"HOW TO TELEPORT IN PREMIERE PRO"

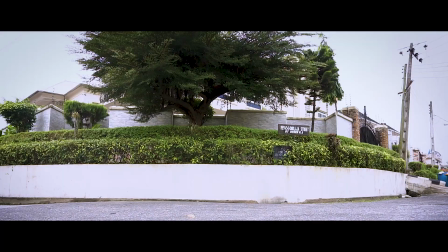0:00 So I posted the video 2 weeks back where I teleported from my studio to another location and we had like some fun magic experiences. I've been getting a lot of positive feedbacks from people and they were like, how did you teleport yourself from your studio to that location? Obviously, you know, it was post-production. So a lot of people felt I did it in Adobe After Effects, but it was one of the most simple effects I've done in Adobe Premiere Pro. Nothing to fret about. It's just a transition footage in between to just deceive the eyes. Today is just going to be a short tutorial on how I came up with that video. I'm not going to be using the same footages. I'm going to be using this footage I'm using right now to explain the simple concept behind that video. And it's just as easy as 1, 2, 3. No acting today. Let's bust into Premiere Pro and figure out how this technique is done.
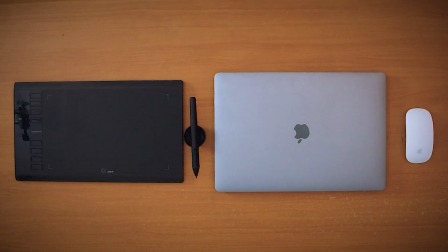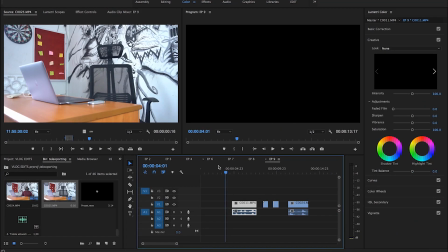1:00 Okay, first things first, let's open Premiere Pro. As you can see, I have 4 clips already arranged on the timeline for this tutorial.
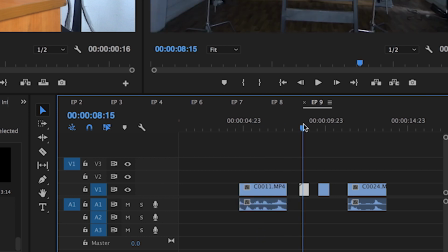1:07 I have where I was at a particular moment, the scene without me. So the scene without me in a new location I'm about to teleport to.
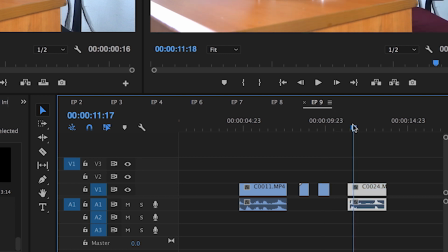1:16 And finally me in the picture.
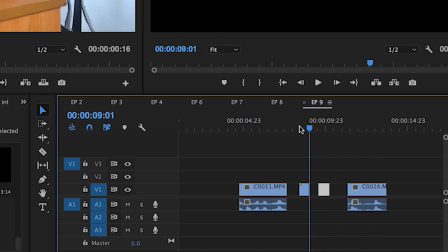1:18 One thing you need to have in mind while shooting scenes like this, for whatever project you're working on, is to have this type of scenes.
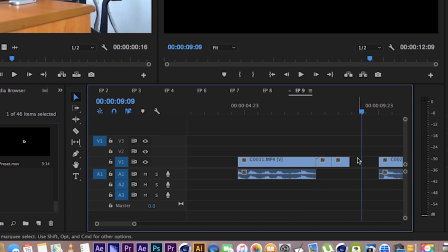1:27 Now let's go back to the business of today. Let's join all clips together and see how it looks like without no transition involved.
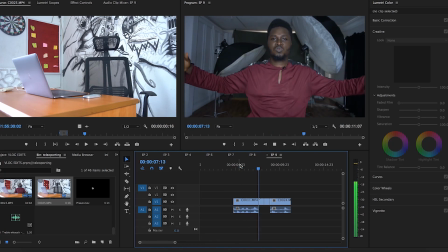You can see how boring it is. That's why we need something to at least deceive the eyes.
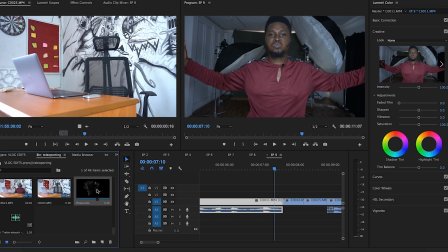1:46 And this is where a transition will have a part to play. Here's an energy wave I downloaded online.
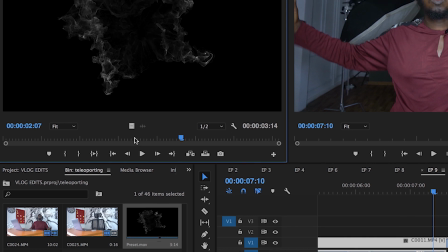1:52 I'm sure it was created with a plugin called Trapcode Form or Trapcode Mail.
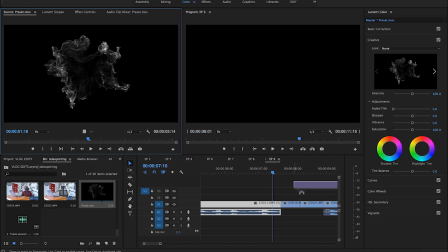1:56 I'm sure it should be one of those two. So I drag and drop it on top of scene 1 and 2.
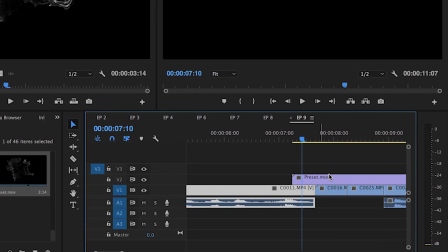2:02 You can see the footage is too long, or should I say the animation is too slow. You need to fasten it. The essence of transitions is that you're meant to be fast so that the eyes don't notice any glitch or a jump cut.
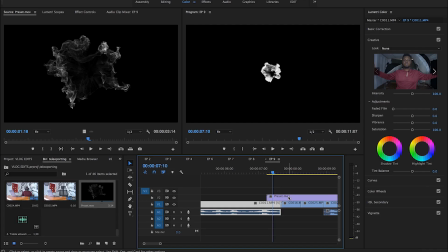2:13 So right click,
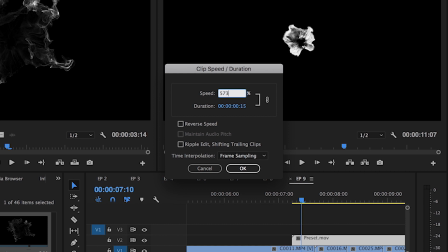2:16 speed duration, increase the speed to about 573.
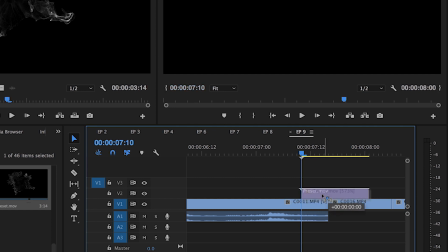2:23 Now that it's shorter, let's adjust the clip to where we want it on the timeline. So we put in between the two scenes and then cover the end of clip 1 and the beginning of clip 2.
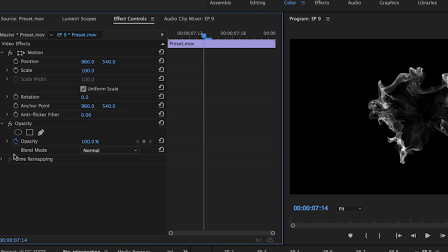2:33 But we have a black background altering our behind the scene image.
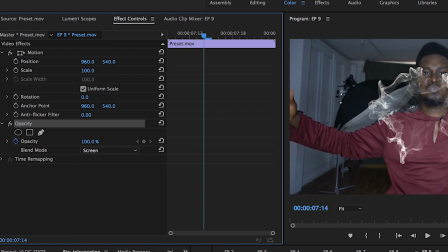2:39 Simply go to opacity and change the blending mode to screen. When you use screen, it eliminates all the blacks on the footage.
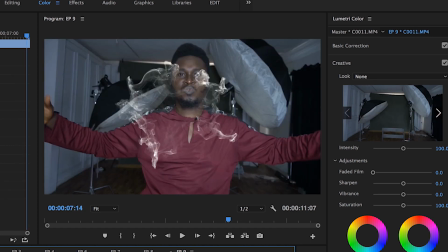2:47 Now the transition is too small.
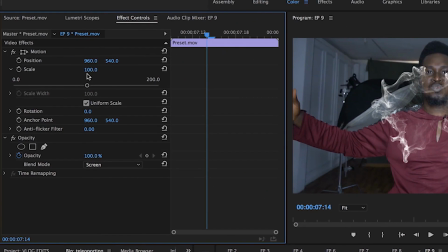2:50 We need to make it to cover the whole screen so nobody will notice a cut or anything happening behind.
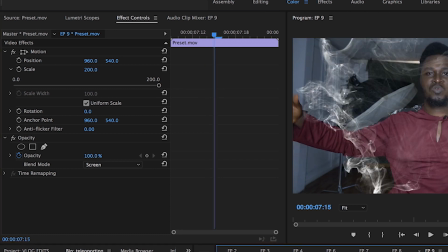2:57 So we need to make it dominate the whole screen. So we increase it to about 254.
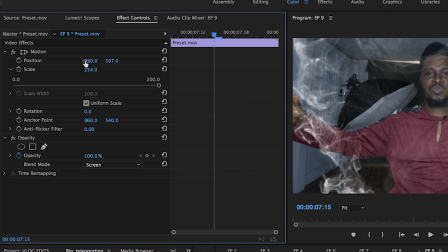3:04 Let's adjust the position to a preferred spot. Yeah, I think it's okay this way.
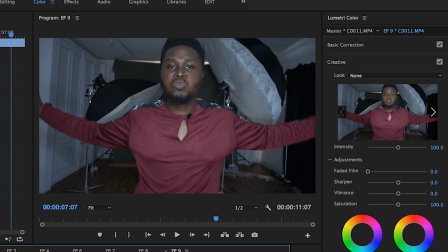3:12 The white color looks boring to me. Let's tweak the color a little bit.
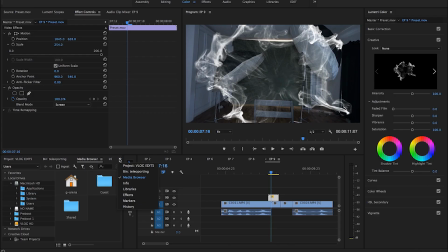3:17 So I'll go into the effects panel, search for tints,
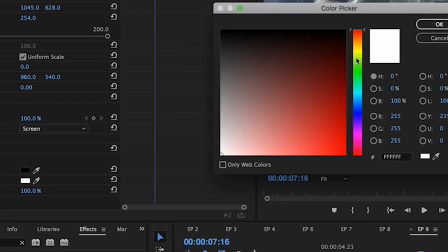3:23 and I change the whites to maybe lemon, yeah, about yellow.
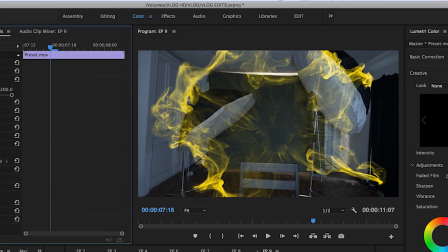3:32 Yeah, I think that works magic for me. Yeah. Then I think I need to make the yellow pop more.
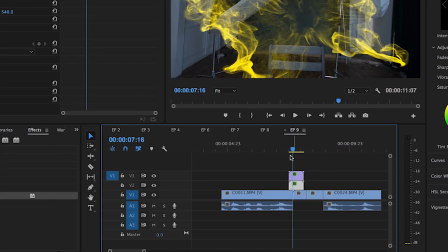3:39 So what I'm going to do is I'm going to duplicate the yellow. Yeah, I think it pops more this way.
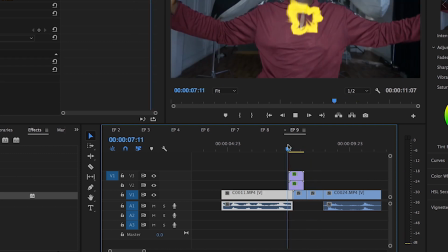3:47 Let's see how it looks, and perfect.
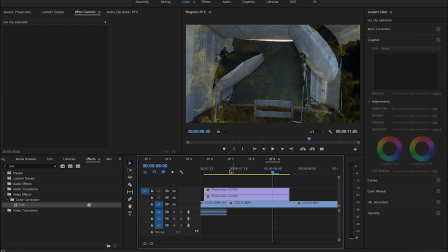3:53 Let's assist the transition with another inbuilt transition like cross dissolve.
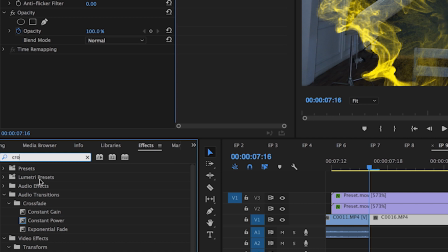3:58 So it makes it seamless as possible.
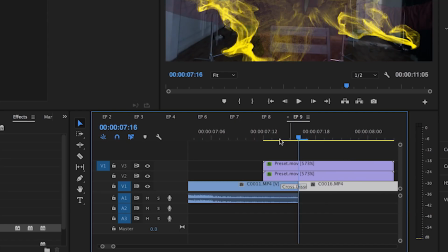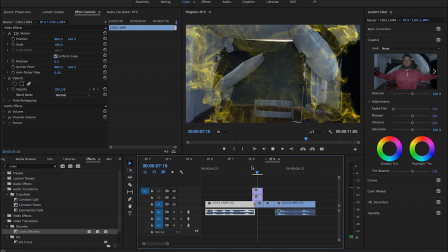4:08 Yeah, cool.